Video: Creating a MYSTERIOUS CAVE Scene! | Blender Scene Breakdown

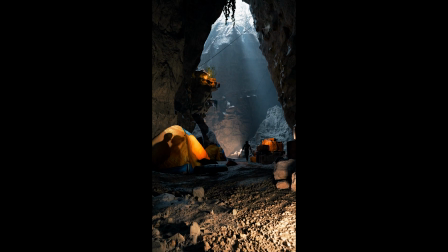0s Take me to church, shout. Get the sign of your life.
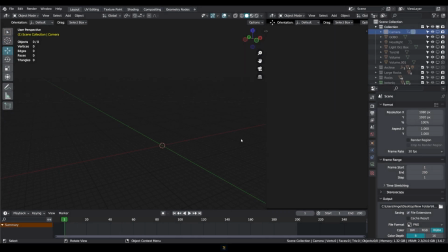9s
Hello guys, welcome to another breakdown. In this one we're going to look at a mysterious little cave that I made recently. We'll touch up on how I got started, the camera positions, movements,
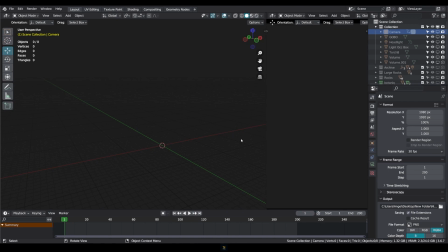25s
setting up the basic scene, and then going on to lighting, rendering, and just changing up, tweaking settings, iterating, reiterating on things that we think that might make it look better. So let's start off with the camera.
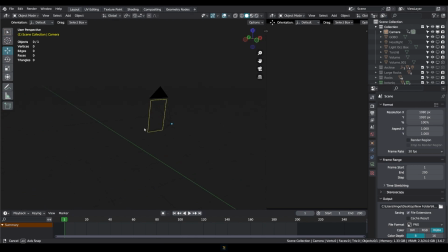42s
This is the camera I have. It's just going to be facing the direction where my scene is going to be, and it's just animated with keyframes, nothing too hectic.
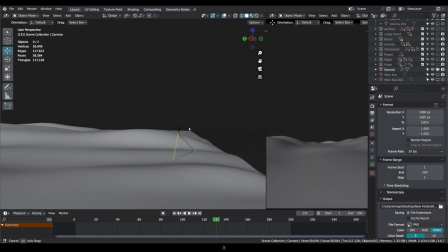55s
Next thing we add is the ground. Now the ground plane is our basis.
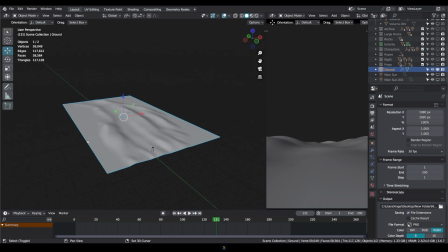62s
This is where we know this is where all the action is going to be happening. I did use the sculpt mode just to sculpt some
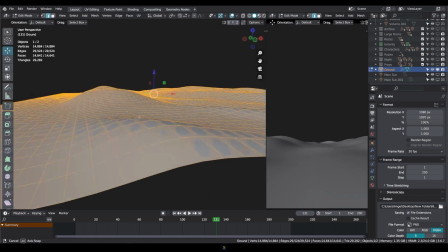72s
ridges and like give it a bit of height just to make it interesting.
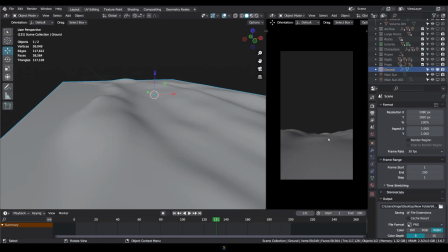77s
This view over here is the camera view, as you can see. So this is what we'll be looking at,
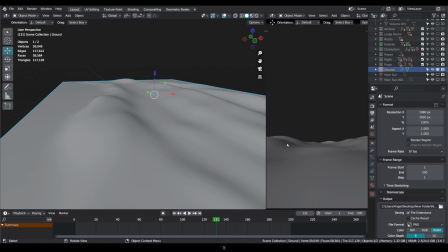83s
and as compared to a flat plane with like something that's a bit more interesting, gives a bit more shadows, curvatures and stuff.
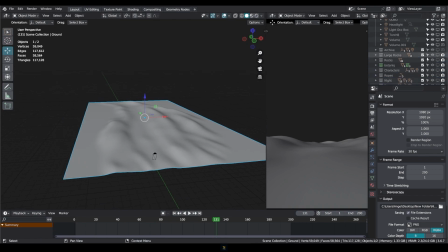91s
Now we can use Quixel Megascans to import some assets.
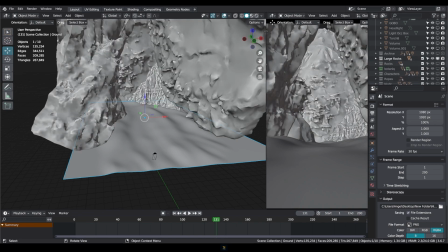98s
Now this has just been filled up.
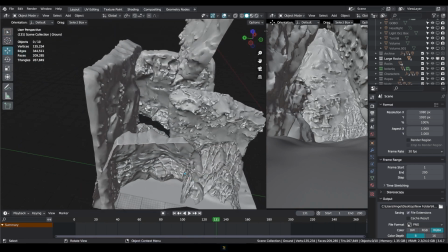100s
Basically, if you go to Quixel Megascans and just import anything that you like and basically rotate them, scale them,
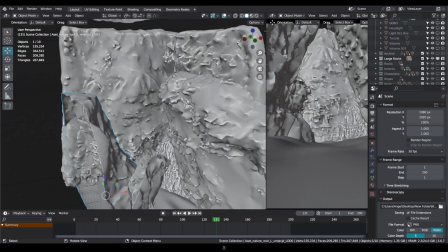109s
position them according to what you think your scene wants to look like.
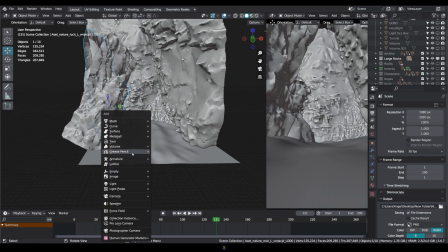115s
Now these are quite big, and if I just add a armature to show you how big they are.
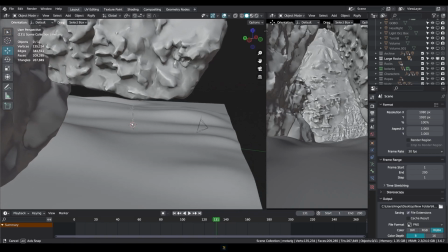123s
So this is a human scale, and you kind of can imagine how big this is.
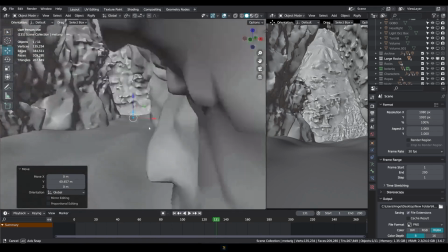131s
If I put this back here, you can see that this is really huge.
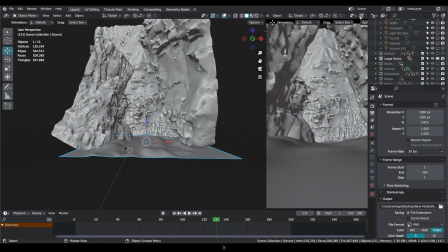137s
You can't see it in here unless I turn this on. So you see our little guy here. So you can see it's a huge cave.
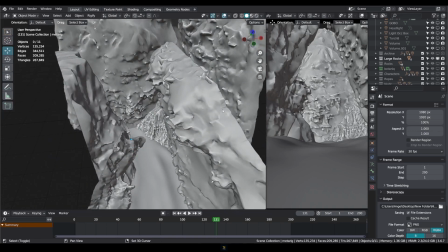144s
So just scale it, rotate it, and this is not something that you're just gonna sort of know and you're just gonna place and that's it.
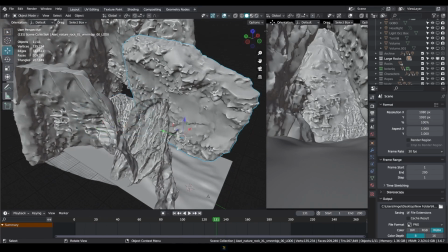153s
I had to change these a lot, add different ones, maybe move them later on according to the lighting,
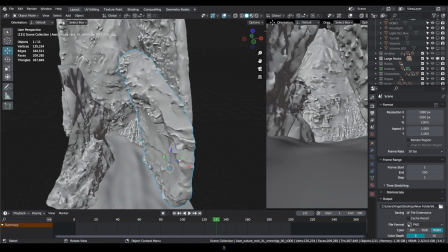161s
the positioning, the shadows, anything that you might want to accentuate, anything that you want to hide.
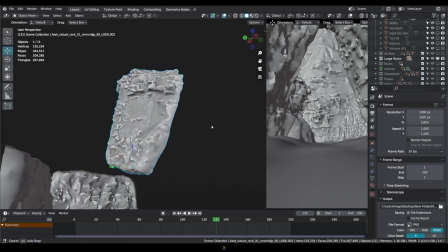167s
For example, this one is just a random one floating in the air, but it's actually blocking light,
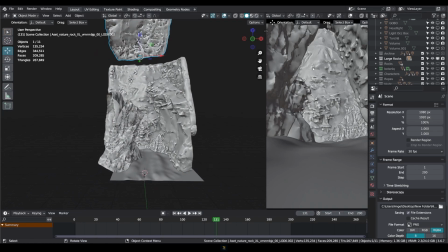173s
so that we get like a dark spot, which you'll see later. So now we have our sort of like bounds of the room.
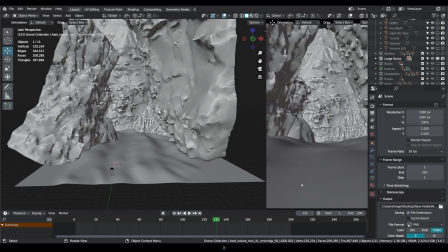181s
So now we can start filling in details according to what we think would be happening here.
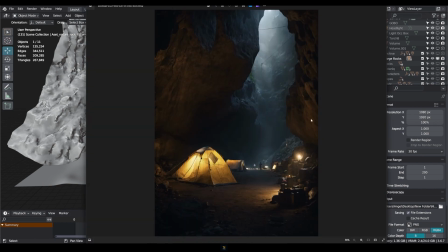187s
So I used a reference image. So this was the reference image I used for this scene. This was generated by AI. I could have generated more, but to be honest, I just love this one so much. I just had one image. It's a cave with some light at the top.
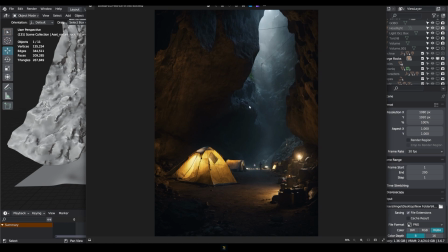205s
It's dark at the bottom, has a few rocks here and there, has a bit of vegetation, and just random things placed here and there. The main thing that interests us in this picture is the lighting, I'd say, because it's nice and warm down here and dark, but it's quite bright and blue and cold up here.
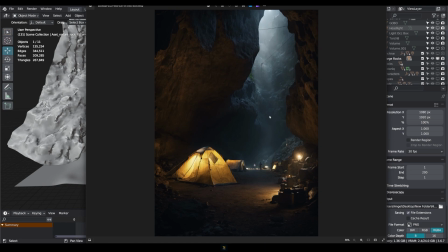222s
So if we can get that nice contrast, it will look good. So that's what I was trying to recreate.
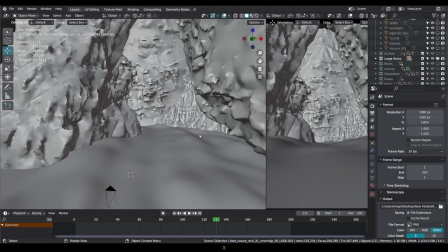228s
So now we need to add details, which would be some smaller rocks.
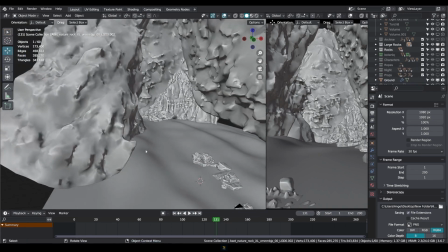235s
As you can see here, I added these rocks.
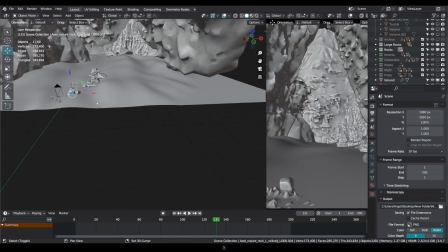239s
These are again just Quixel Megascan assets, and placed them according to what I see in the camera.